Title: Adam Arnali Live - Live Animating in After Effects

But YouTubers directly making videos, but now you can make videos on Facebook, you can make videos on Instagram, so, you know, the industry's growing in terms of online content creators, so... Anyway, I digress. That was a long rant. Thank you so much for dealing with it. Let's get back to this, video. We're gonna go to After Effects here. And I'm gonna make myself smaller now.
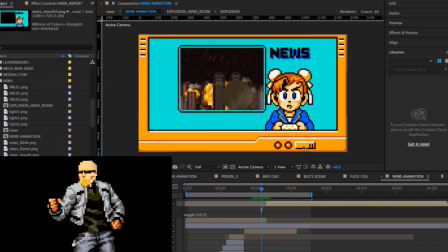83:21 I just want to finish this, and then I might call it Kai. No worries for derailing the stream, Rustic. We needed to get that out. Alright, so, again... So what's happening is I am trying to create this situation.
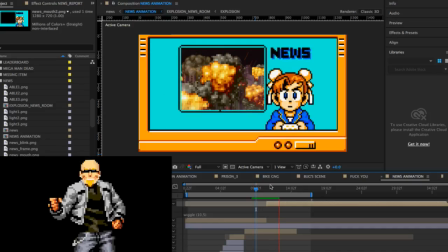83:36 I feel like this rumbling that's happening now, it doesn't make sense. Right here in this moment. Only because like the bomb, it's almost like the bomb needs to set it off, right?
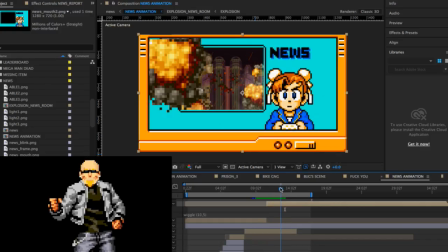83:51 So what I need to do is I need to wait as soon as this bomb goes off, right about, that's when the rumbling needs to start happening.
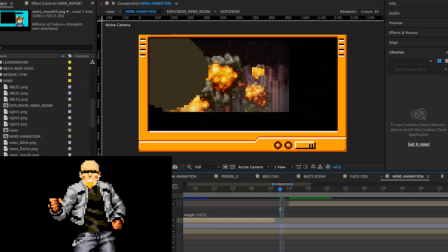84:03 I'm wondering if the rumbling should actually like increase over time.
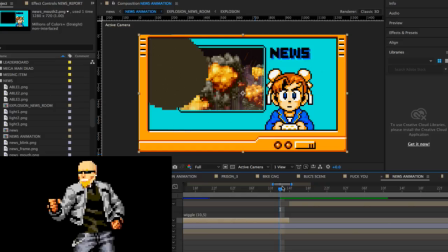84:09 Now let's look at the actual rumbling itself and make sure it's. I feel like it could be going faster.
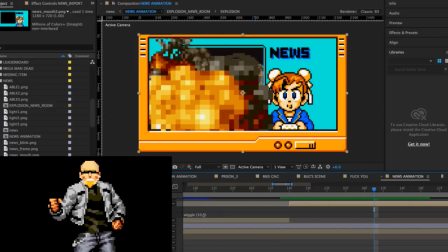84:16 So what we need to do is we need to go out down here and we need to check. We need to go down here in this box. I feel like it's going too far away. So we're gonna go to 3, and then I think we need to go to 15.
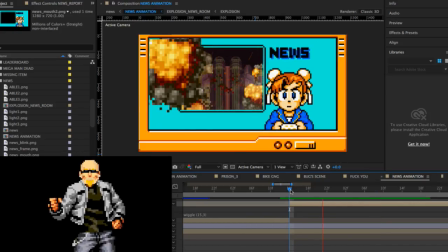84:29 And now let's check it. Let's see. Damn, that looks crazy.
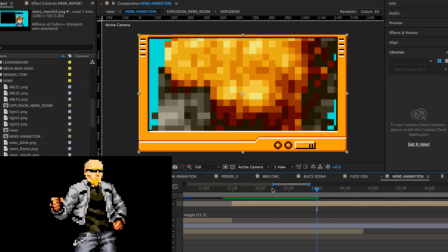84:36 Oh, that's awesome! Because it's like, okay, check it out.
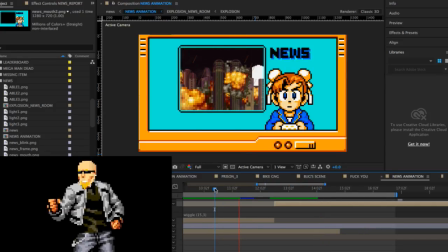84:39 So she's talking, like, you know, talking, and then all of a sudden, like, a bomb goes off. Inside the building. Like, boom! Like, oh, shit! Oh, no!
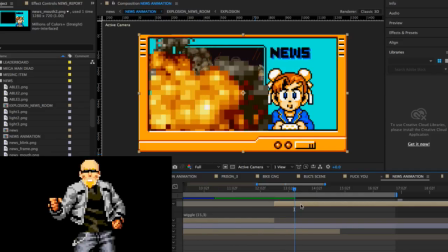84:50 So what I think what should happen is right before this last bomb goes off, I go down to the expression that I've created, and I click on it. And I go to the wiggle, and now I'm going to make it bigger, right? So I'm going to go 5, I'm going to go 6, and 20.
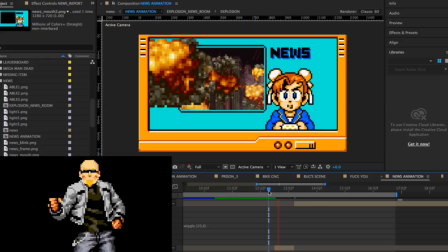85:09 Oh, no!
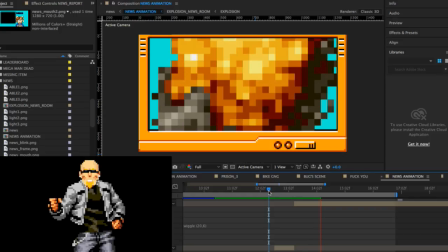85:14 And then we go to static.
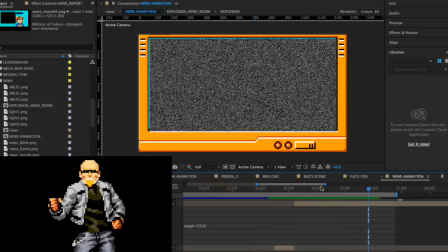85:20 So with the static though, I think once the static comes in, it should stop. The wiggle should stop. So I'm gonna cut it again. I'm gonna go to this expression I've created, and I'm gonna get rid of it. And now it's gonna go back to the.
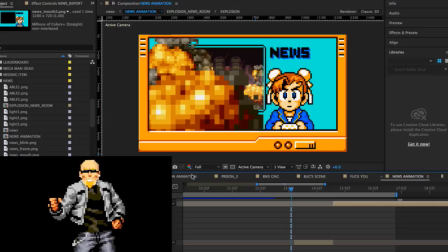85:40 So now what we need to do is we need to go into the top animation, which is
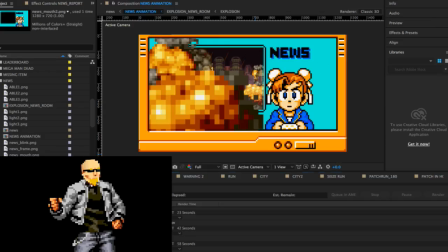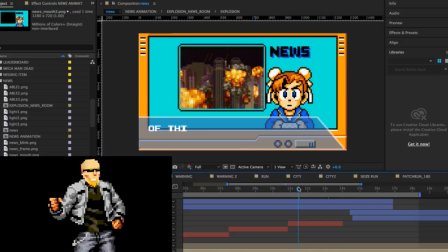85:56 so now it is with everything together. So she's talking.
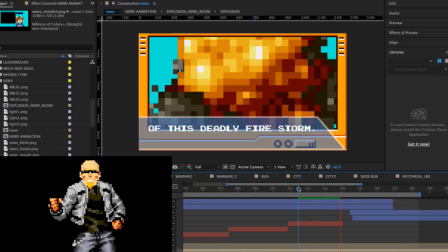86:04 And then boom!
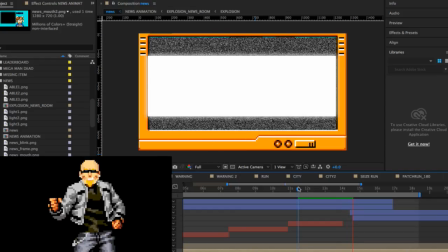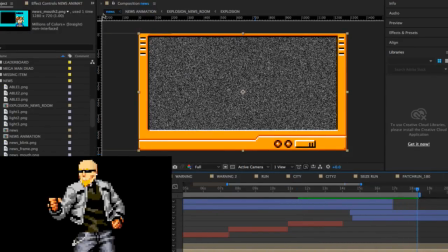86:13 Type. Alright. So we're going to add to render queue. Now, the static is actually going to...
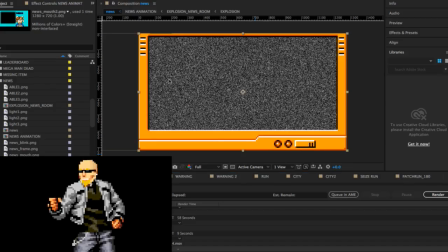86:23 It's actually going to last quite a bit. And the reason why it lasts for so long is because I want to kind of like have a beat where we're basically how do I want to say this? It's almost like there's like an emotional moment
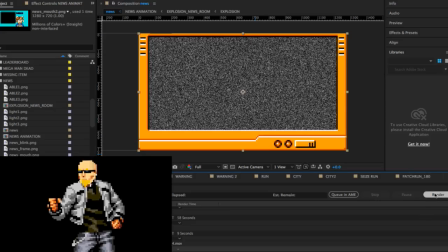86:44 where oh shit, the music stops and she dies. Hey dude, hey man, have a good time editing your tutorial. Thank you so much, Rustic. Dude, if I see you tonight, great. You know, if not, have a fantastic shoot, dude.